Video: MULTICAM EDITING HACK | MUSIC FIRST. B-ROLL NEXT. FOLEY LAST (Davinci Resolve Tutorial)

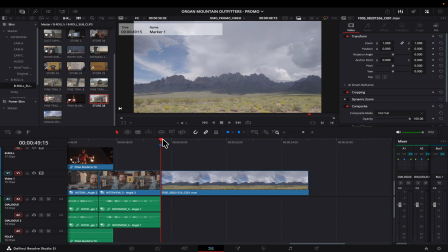[8:19]
Let me just extend this to about 55 seconds. So over here at this particular portion, once again, I'm going to lock these audio layers. And here I'm going to add a B-roll of people entering the store so that it kind of nicely finishes or wraps up the story visually.
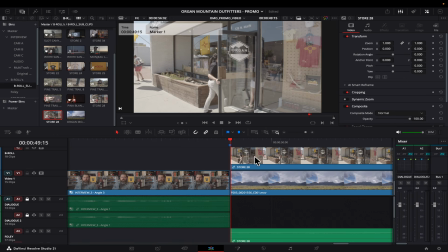[8:35]
So it kind of feels like a nice end to the video like that. And we want to trim this a little bit forward over here.
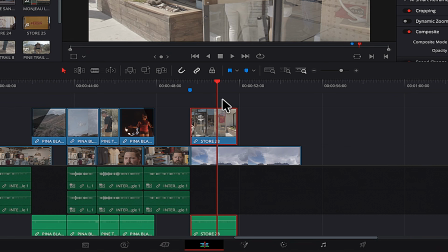[8:43]
I'm going to hit W and trim this. And I'm going to give a fade out about 1 second over here. So that's how easy it is to add B-rolls if you follow this method. And that's the reason why music goes first, then you add your B-rolls.
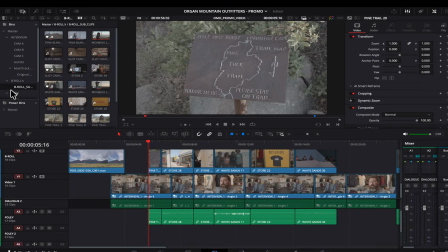[8:56]
And now we're going to do the last thing, which is we're going to quickly add our Foley. So I've created a Foley bin, and inside of this, I've done the same thing.
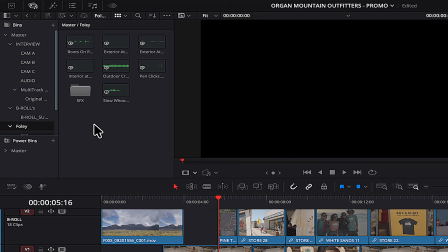[9:03]
I've listened to each audio sound and I've marked in and out, and I've created sub clips. So inside this SFX bin, you have all your Foley sounds. So let's quickly add that onto the timeline.
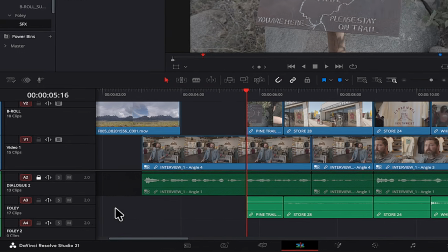[9:13]
Now, the first thing you want to do is we're going to add a ducker to our Foley layers as well.
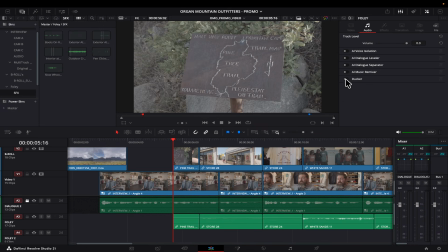[9:18]
So let me just go over here and click over here, and I'm going to enable ducker. I'm going to set this to dialog. I'm going to do the same for all the other Foley layers as well. Now this way, whenever we add Foley sounds, we'll make sure that the Foley sounds don't compete with the dialogue of the person who's being interviewed.
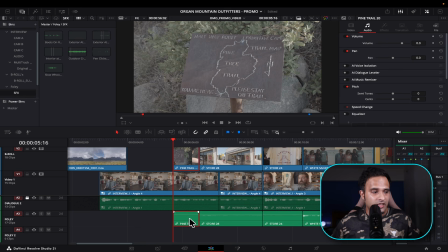[9:37]
Now we have the audio from the footage itself. So let's use that when it's possible. So what I'm going to do, I'm going to select this, and I'm going to crank this up all the way to about 30 because it's very, very low.
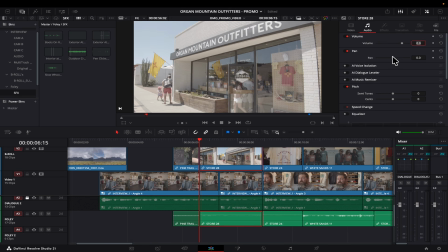[9:49]
And over here, I'm going to crank this up to about 17. I think 17 would be better.
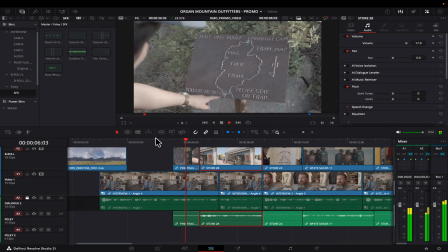[9:55]
So let's just listen to this.
Outfitters, we are located in our store in Las Cruces, New Mexico.
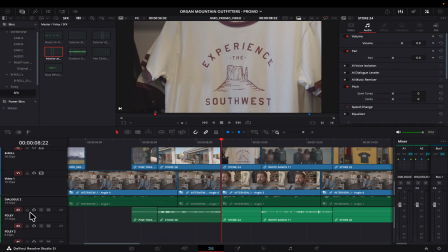[10:00] Organ Mountain Outfitters.
Now, before we add any more Foley sounds, let me just quickly lock this Foley layer because we don't want any Foley sounds to fall on top of whatever audio sounds are naturally there with the B-roll clips.
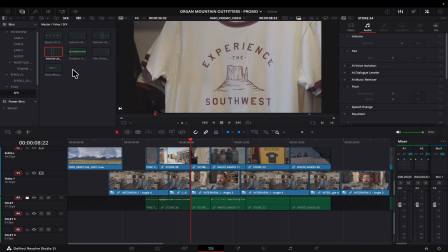[10:13]
So over here, what I'm going to do, I'm going to choose this interior Foley sound.
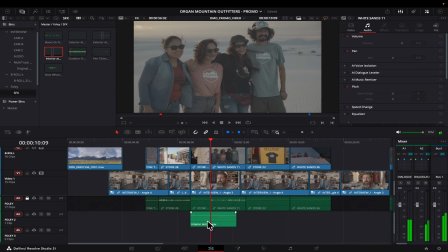[10:18]
So I'm going to just drop this over here. So when it changes to the exterior, I'm going to just trim this out.
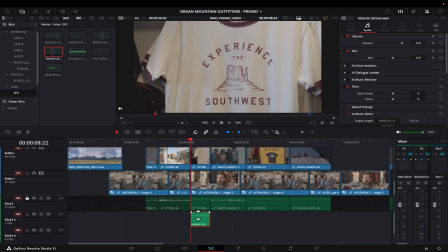[10:23]
And if you can't really hear this, I'm going to just crank up the volume a little bit. I'm going to just solo this track and then you can hear it. Remember, adding Foley is like adding layers to a cake. You want to build the story. Now over here, I want to add an exterior Foley sound.
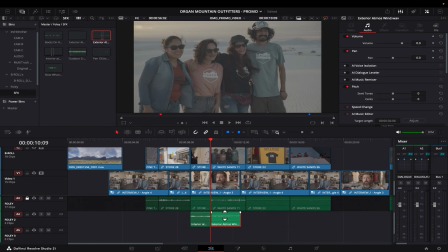[10:38]
So I'm going to drag this over here and I'm going to just increase the volume of this a little bit.
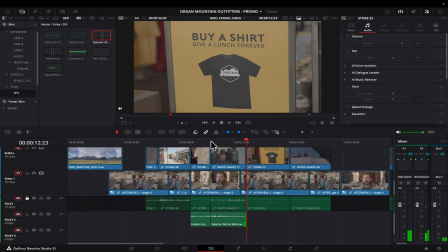[10:44]
So I'm going to just extend this to about there. And over here, I'm going to just add one more thing.
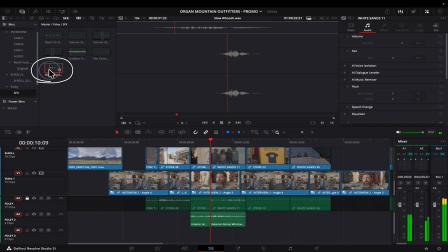[10:49]
I'm going to add this slow whoosh.
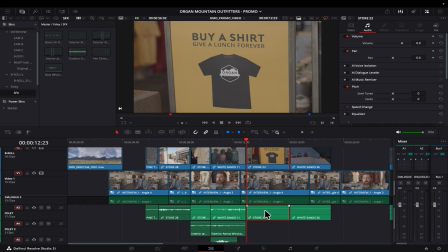[10:51]
Just increase the volume a little bit and I'm going to unlock this layer and I'm just going to increase the volume of the natural audio that was there in the shot.
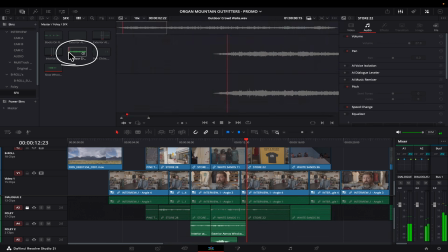[10:59]
Then I'm going to lock it back and then over here I'm going to add an outdoor crowd sound.
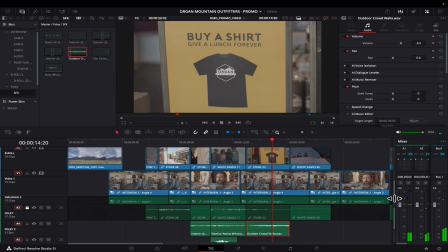[11:05]
It's a little bit too loud, so you can just reduce that a little bit. Let's just open up this mixer so that we can hear the audio levels.
An outdoor brand that not only promotes outdoors but also gives back at the same time to our community that we live in.
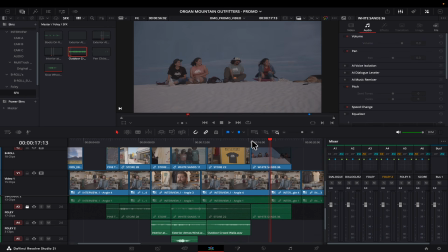[11:20]
Make that a little bit less. Next, let's just quickly add another Foley sound for this. Option, select this exterior atmosphere and I'm going to drag a duplicate, add this over here. I'm going to extend this till about there. And the same way, I'm going to just go back here and you can see that the video starts fading out.
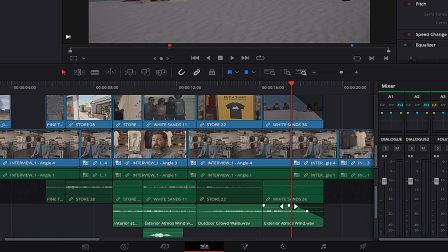[11:38]
And I'm going to do the same with the audio as well. So that kind of feels like the audio and the video go together.
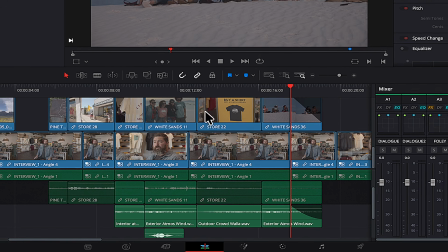[11:44]
And I'm going to just curve this a little bit so that there's a nice fade off. And the last thing I'm going to do is I'm just going to increase this a little bit.
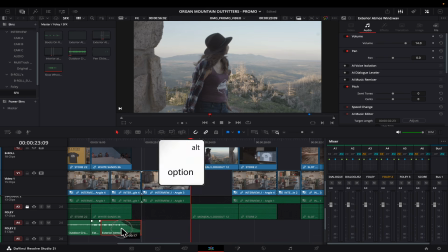[11:51]
Next, let's go over here and I'm going to just drag this by pressing Option plus left arrow and create another duplicate.
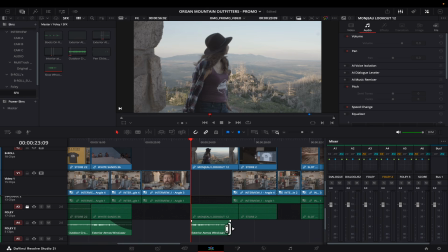[11:58]
And we don't want this fade out. So we want this to be cutting over here.
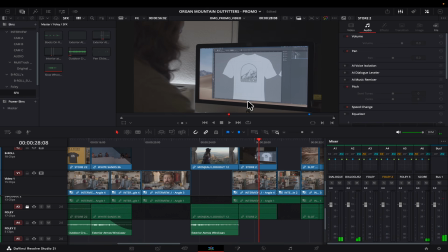[12:03]
And here, basically, there's a mouse click that's happening on screen. There is a Foley sound of, well, pen clicking.
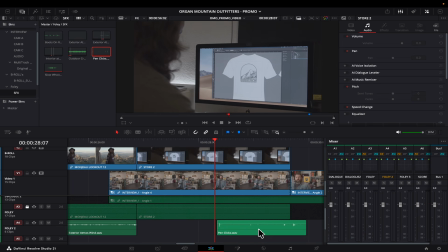[12:10]
So we're going to just drag this and we're going to sync it to when the visual goes off there.
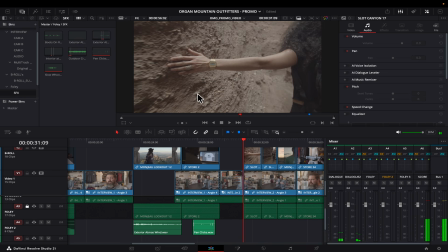[12:16]
So we're going to just keep this over here. Next, let's go over to this shot. Now here again, we want the exterior atmosphere Foley.
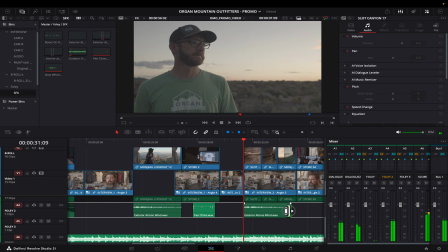[12:24]
I'm going to just cut this to about there.